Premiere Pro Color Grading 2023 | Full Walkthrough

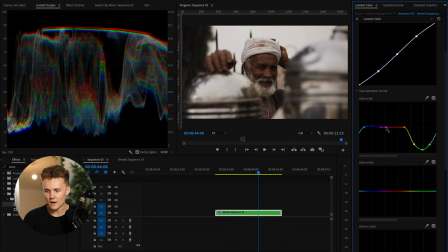3:57 And I know there isn't much blue right now, but we're gonna increase the blues just a little bit because we will wanna add a little bit of blue here and there when we do end up, I guess, finishing this color grade. So with the hues, I'm pretty happy with how things are looking.
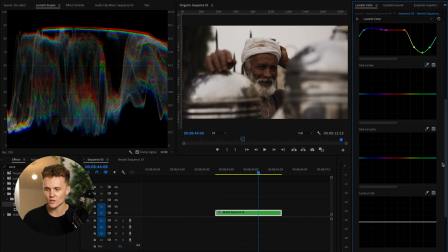4:13 I mean, the colors of this shot are more or less gorgeous and also the luminance of all things. We are gonna come into the luminance versus saturation. Now this isn't something I do on all my clips, but I really just don't want the sky to be any color. So I'm gonna click here. We're going to remove this one and then I'm just going to drop this.
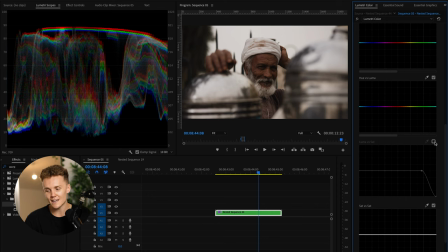4:30 So we're gonna drop the saturation. And what that's gonna do is it's just gonna desaturate anything that is in this range. So this little range from here to here, it's gonna desaturate it, which is ideal. And now that we've gone from this to this, which in my opinion, we've more or less converted this from log to a beautifully contrasty looking shot.
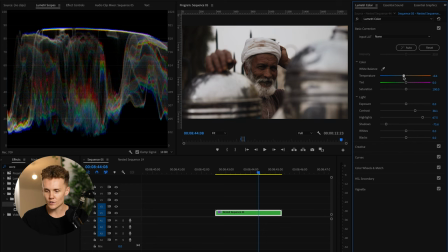4:49 I'm gonna come back up into the temperature here and we're just gonna cool things off ever so slightly. I think things are looking fairly nice. So let's turn all the curves off, turn the curves back on. I think things are looking great. We can now come into the color wheels and match. And what we're gonna do is we're gonna add a little bit of blue into these highlights here.
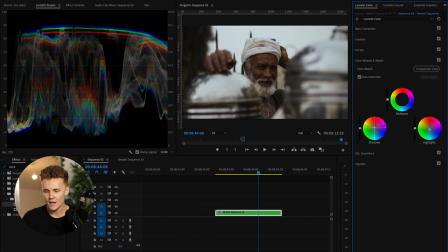5:08 So turn that off, turn that back on. I think things are looking great. And what we might do is we might go for the opposite in the shadows. I think this is where I went wrong last time because I want him to stay really nice and rich and orange, which is ideal. And I already know exactly what LUT would have worked perfect for this, but that's more than fine.
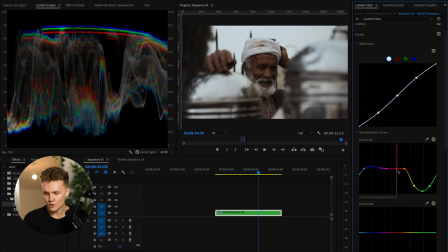5:25 We kind of want to work with things from the get-go here and we might actually have to increase the orange saturation to make him pop a little harder.
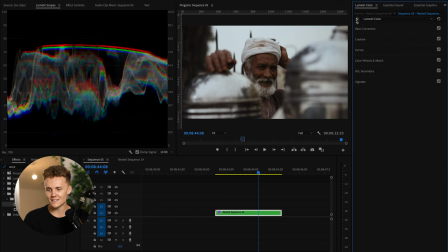5:33 Okay, so I think things are looking fairly nice as they stand. I think we've got a really nice before and after here.
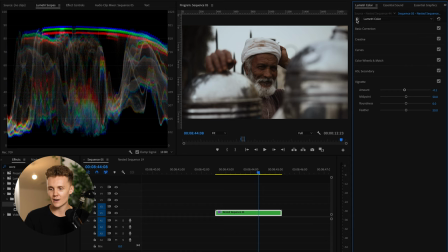5:39 We're going to just add a little bit of a vignette and we're going to come in here and we're gonna play around with a few little masking techniques here.
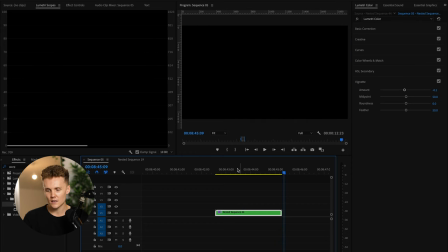5:46 So let's just have a look at the clip. I think things are looking really nice. I actually really, really like the color grade on this.
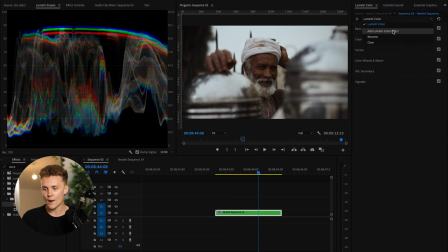5:53 So I'm more or less happy with where things are at right now but I know we can make it just a little bit nicer. So what we've done here is we've just come to this dropdown menu here and we're gonna add a Lumetri effect color. And then we're gonna have to come over here to effects and controls. And just a little last look at our Lumetri scopes. I think things are looking very nice. They're completely balanced. Nothing's clipping either top or bottom.
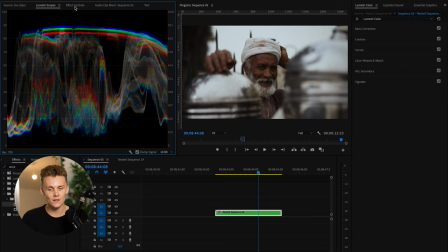6:13 And as you can see on the image, I think things are looking very, very nice. Okay, so over to effect controls, let's close warp stabilizer.
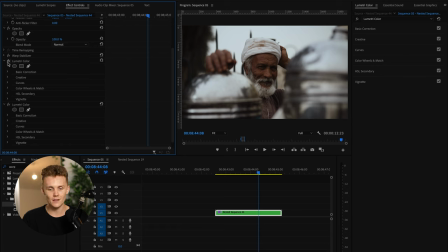6:20 And just to make sure we're selecting the right limitary color here, this should be yes, our initial grade. And then we've got our first mask here. So what I'm gonna do is I'm gonna add a little radial filter, a little circle mask over here.
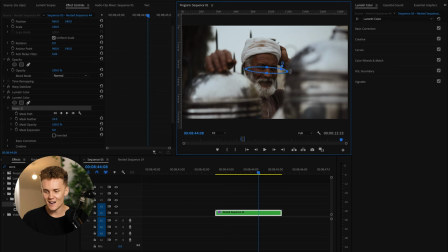6:34 Radial filter, feel like I'm in Lightroom. Okay, radial filter, circle mask, whatever you like, just here, and we're gonna go over his eyes. Now I don't want this to be too big and we're going to feather the hell out of it just like that. We're going to increase this just a little bit and then we're going to come into basic correction and we're just going to increase the highlights.
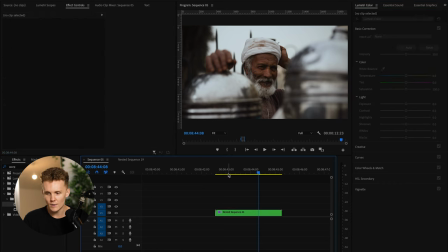6:52 Now what this is going to do is it's just going to increase the exposure on his eyes a little bit because they are quite dark and this shouldn't look too out of place. I'm just making sure because I'm of course Premiere Pro you can't auto track masks but his eyes pretty much stay in the same place the whole time and I think that looks fairly natural and good.
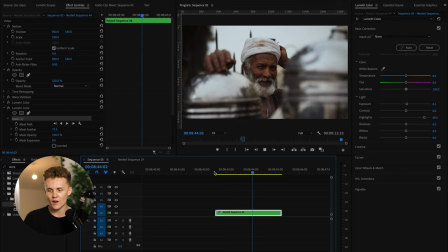7:11 I know it's not as refined as it could be. And to be honest, since we are just moving in one direction, we can come in here to mask path and we can click on the mask, click on the mask.
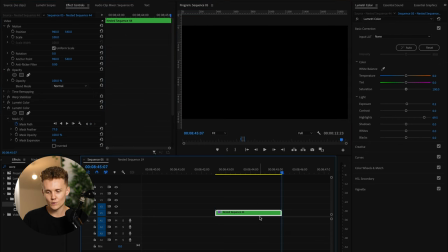7:22 There we go. We'll put that over his eyes. And then what we can do is we can come to the end. We've got one key frame in, click on this mask.
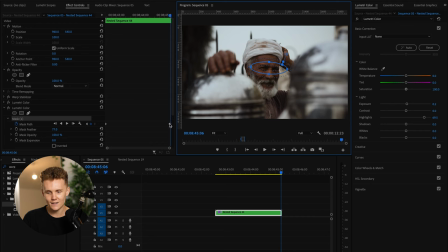7:29 And we're just going to move that there. That adds another key frame. Move this key frame right to the end. And now if we have a look, if we turn the mask on, come on, okay, hold on. If we turn the mask on like this, that pretty much is locked onto his eyes the whole way through.
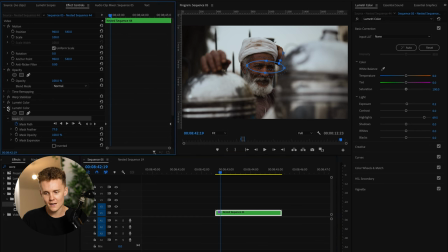7:44 So that just adds a little bit of exposure on his eyes. And as you can see, it does add quite a lot to our shot there. If we just turn that off and turn that back on. Yeah, it might be a little much to be honest with you. Maybe we can put this down to 0.1, just like that. And turning it off, turning it back on.
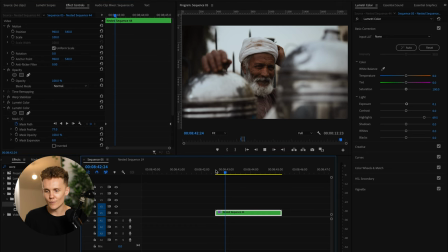8:01 It does look a lot cleaner. Yeah, I'm very, very happy with this.